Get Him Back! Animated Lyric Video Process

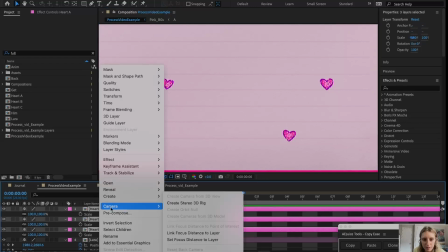2955s
I don't want it to be fast. So I'm gonna pre-compose them into one layer called hearts.
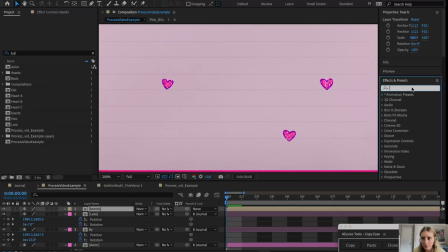2964s
And I'm gonna go put a time or posterized time on them. So what this does, posterized time effect,
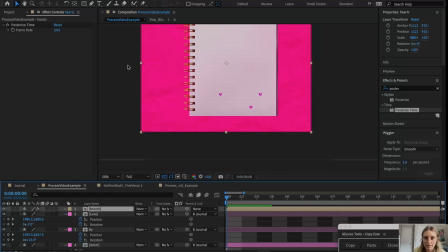2973s
which I used a lot during this video for stuff like the gel pens on the side and even just the whole video at the end,
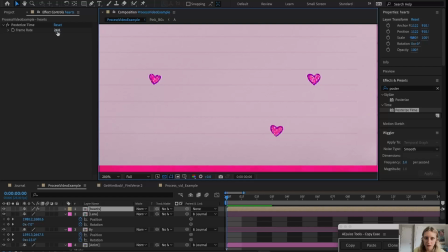2980s
I think. is it changes the frame rate. So the frame rate is how many frames per second it is. And we don't want this to be 24 because we want it to be slow. So we're gonna, or not slow, but like choppy, like a stop motion.
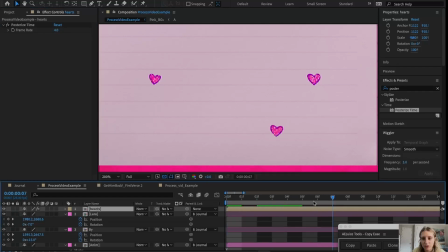2994s
So we're gonna make it 4 frames per second. Now there's no motion on this layer right now really, so nothing's gonna happen.
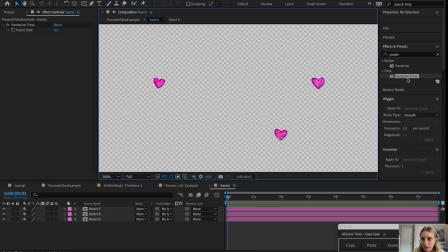3000s
But we're gonna go into here and we're gonna put a wiggle rotation on it. So the wiggle rotation, if we put it on heart A, you're gonna see it just kind of randomly wiggles the rotation of this layer.
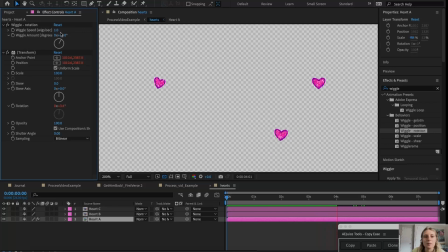3015s
And you can set your different speeds, like wiggles, how many wiggles per second you want, what degree of wiggle you want. And so this is very useful just to add some really quick and dirty motion to stuff where
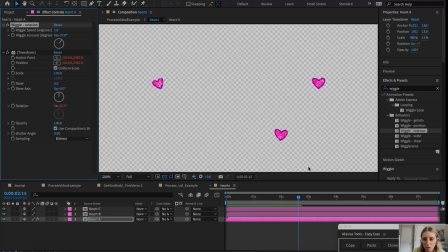3029s
maybe you don't really care exactly what it's doing, but you know you want it to be doing something. And there are lots of different ways that you could use this, or you could not use it. Like sometimes I don't like that it is, I don't know how this is gonna look.
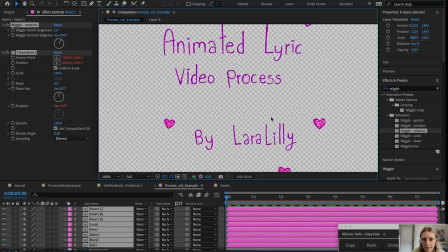3042s
Let's go over here and see how it looks.
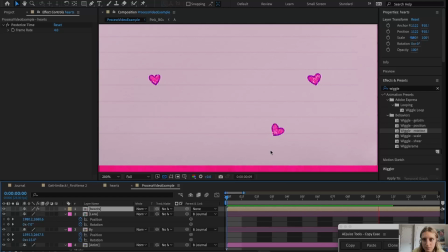It's kind of loading slow right now, I think.
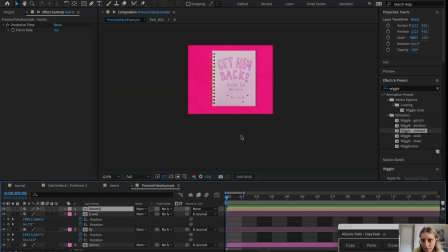3059s
The effects will slow down the speed of the playback a lot.
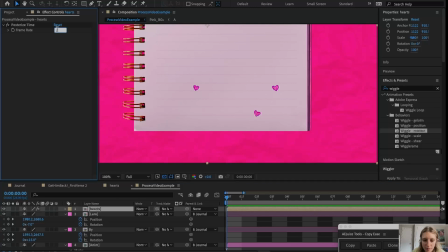3065s
Maybe we want it to be 6 frames per second.
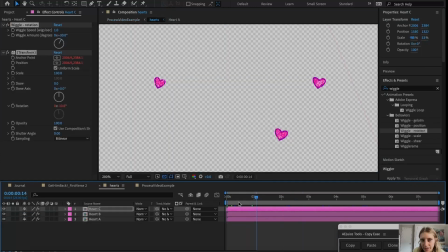3073s
And then maybe I'll make the hearts appear in sequence so that they're not just like all on screen right away. And I think I'm gonna make the speed that they wiggle a little faster.
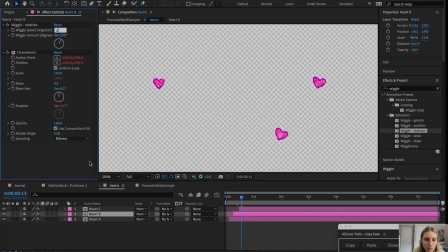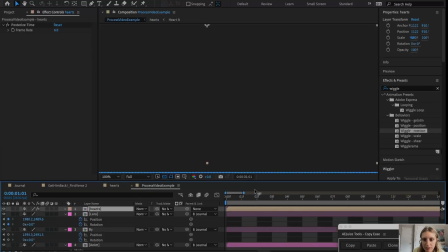3102s
And it's loading really slow, but it's kind of like good enough.
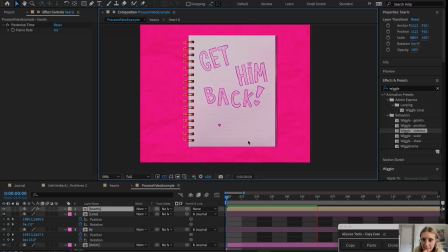3107s
This is not an exact science of motion graphics. It's just sort of, and that's kind of what I really liked about this video, is that because it was just a teen girl's journal and stuff, it didn't have to be perfect. It sort of was allowed to be messy, and that kind of made a lot less pressure on the video.
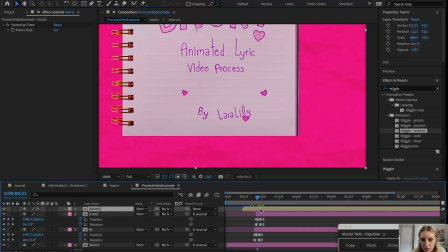3126s
I think the hearts should maybe appear with the by Laura Lily, so I'm gonna move all of this over so that they kind of come in at this time.
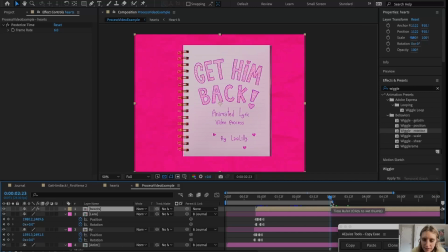3136s
And then everything's on screen. We're gonna click end here and we're just gonna play this back and see how it looks. It's not playing back totally in real time because it's a lot for the computer to load, but it gives us a sense of what it'll look like. And then once it's finished kind of rendering it once, we can usually play it back actually in real time.
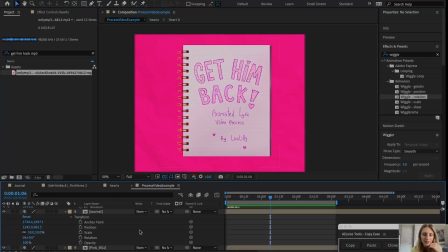3157s
Yeah, that looks pretty good. So then I want to animate the actual journal. So since everything's on the journal, all kind of laid out the way I want it, for now, might change things around later.
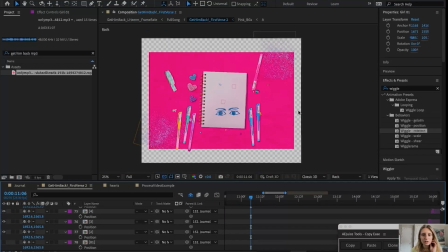3168s
You might have noticed in the video that the journal rotates back and forth and it's kind of at a slight angle,
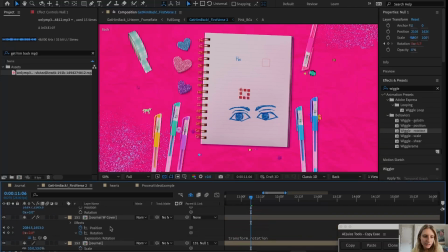3177s
just to give it a little bit more fun flair to it. So the journal, the journal layer is here. If I go to R, I can see I had it at -3.5 rotation.
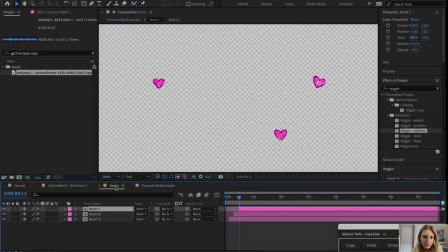3191s
-3.5 rotation. So I'm gonna go and put that on here just so that it's the same as it was in the video.
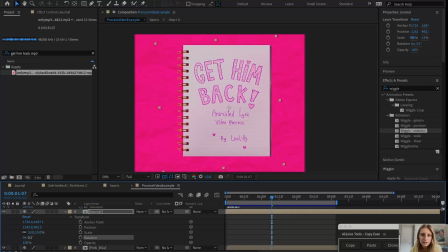3198s
Give you guys the full effect of how this would work. See, that looks weird to me.
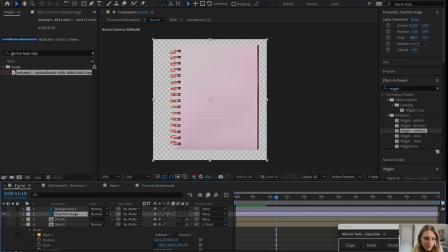3204s
Why?